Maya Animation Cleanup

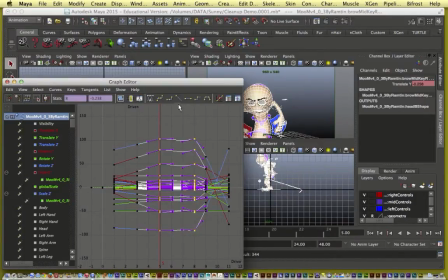[16:21]
So if I take these two keyframes, change the tangent to linear,
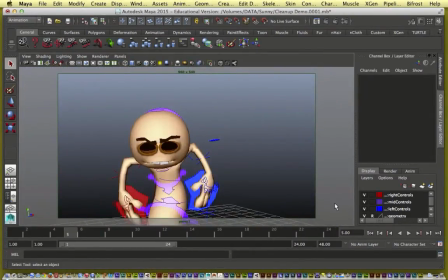[16:30]
that should get rid of the hiccup.
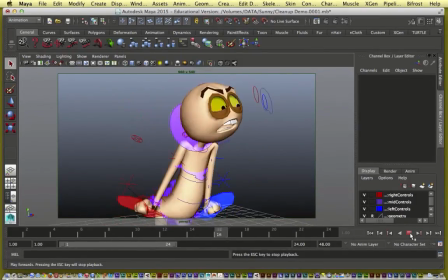[16:36]
Okay, which it does, but now we still have the problem of having a dead hold between frame 5
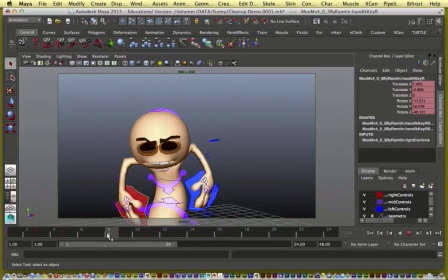[16:44]
and frame 8 here. So all we need to do now is make this hold come alive. And this is an important thing to know in animation, whether you're doing 2D or 3D, to keep your holds alive.
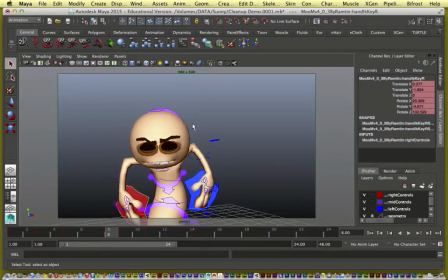[17:01]
We call them moving holds, where the pose is held, but there is a little bit of motion happening. So there's no single rule for how to make your static holds into moving holds. It just depends on what comes before and after, what's really going on in this scene.
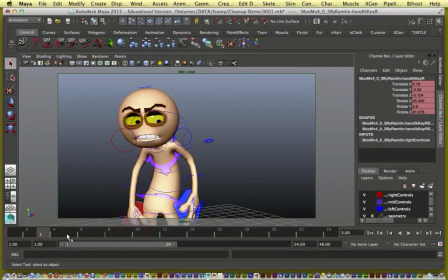[17:20]
So in this scene, we have he's going from a very happy,
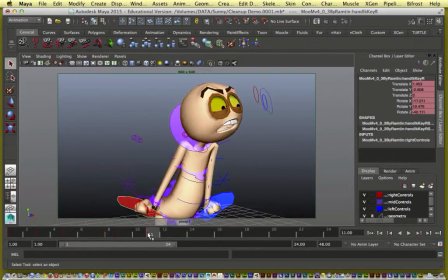[17:25]
mellow state to a very shocked, kind of angry take, like, hey, what's going on there?
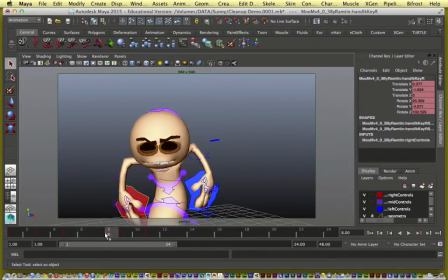[17:32]
So what would he do in this anticipation? One thing we could do, we kind of went up and came down, and then we're going to go up again.
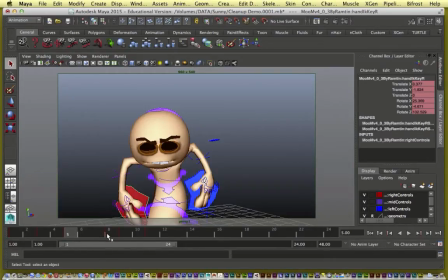[17:44]
So what we could do is from frame 5 to frame 8, go down a little bit more. Just a little bit, just enough to keep the hold alive.
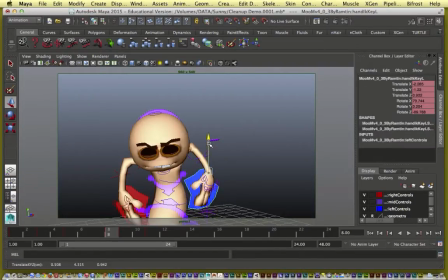[18:04]
Take his hands and, just for some contrast, move them up a little bit. Because if the rest of the body is going down and the hands come up, you get this nice tension in the animation, and you'll see.
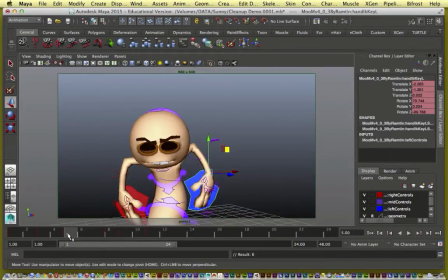[18:23]
You see that now? The transition from frame 5 to frame 8 looks like this. Most of his body is going down, the hands are coming up. Build some nice contrast into our hold. Now let's play this.
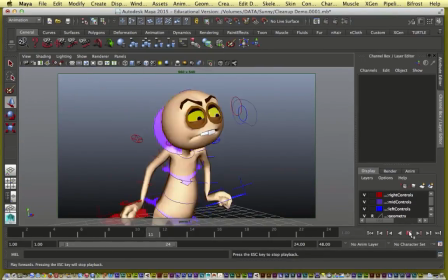[18:44]
So what happened by moving him slightly down at frame 8,
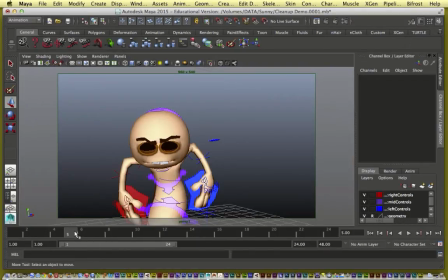[18:49]
we get a really nice moving hold where it's almost like you're pulling a rubber band down and then allowing it to snap up. This is one way to treat a moving hold. You think about where the character came from and where they're going,
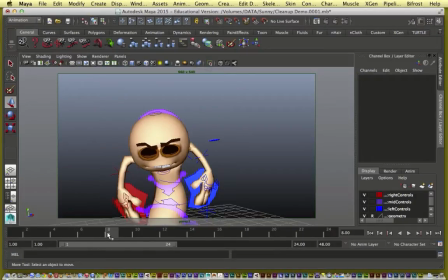[19:05]
and then you may want to just push the hold in one direction so that you can build the energy and then release it in the other direction. Another way to treat a moving hold is if it happens during a pause in an action, then you just might want to have the character rock a little bit or breathe a little bit.
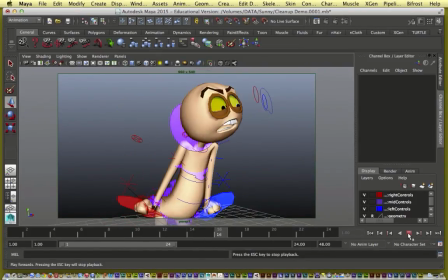[19:27]
So with just these few changes, we already have a decent looking scene.
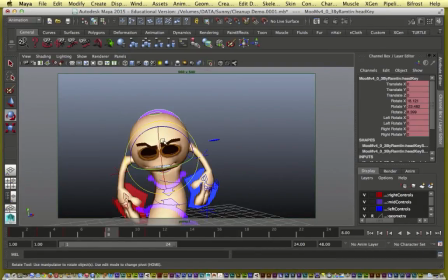[19:33]
I feel like his head is turning down a little too much at frame 8. I'm going to tweak that a little. Okay. And then at frame 9, his hands suddenly start to move down, so I'm going to adjust his hands.
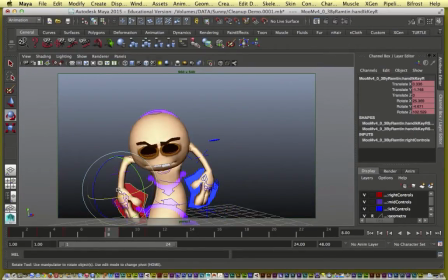[19:50]
So what's happening with his hands from 8 to 11 is he went from relaxed hands to fists,
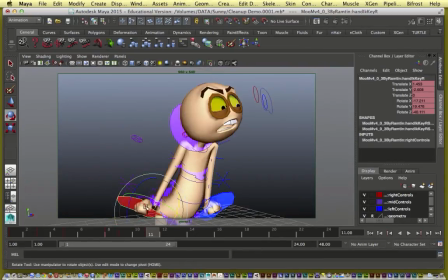[19:58]
and he went from hands pointing down to pointing up. So at 9, I'm going to
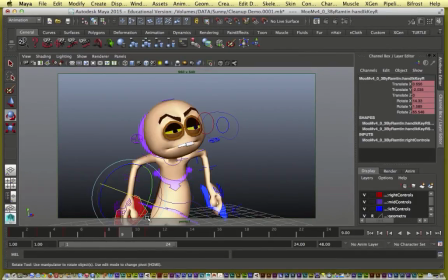[20:07]
adjust it a little bit. One thing I'll do at frame 9 is I'll start to form the fist even more on both hands.
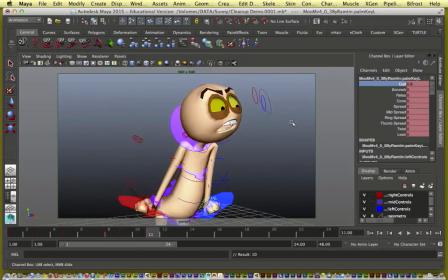[20:26]
Watch that. It already starts to look better.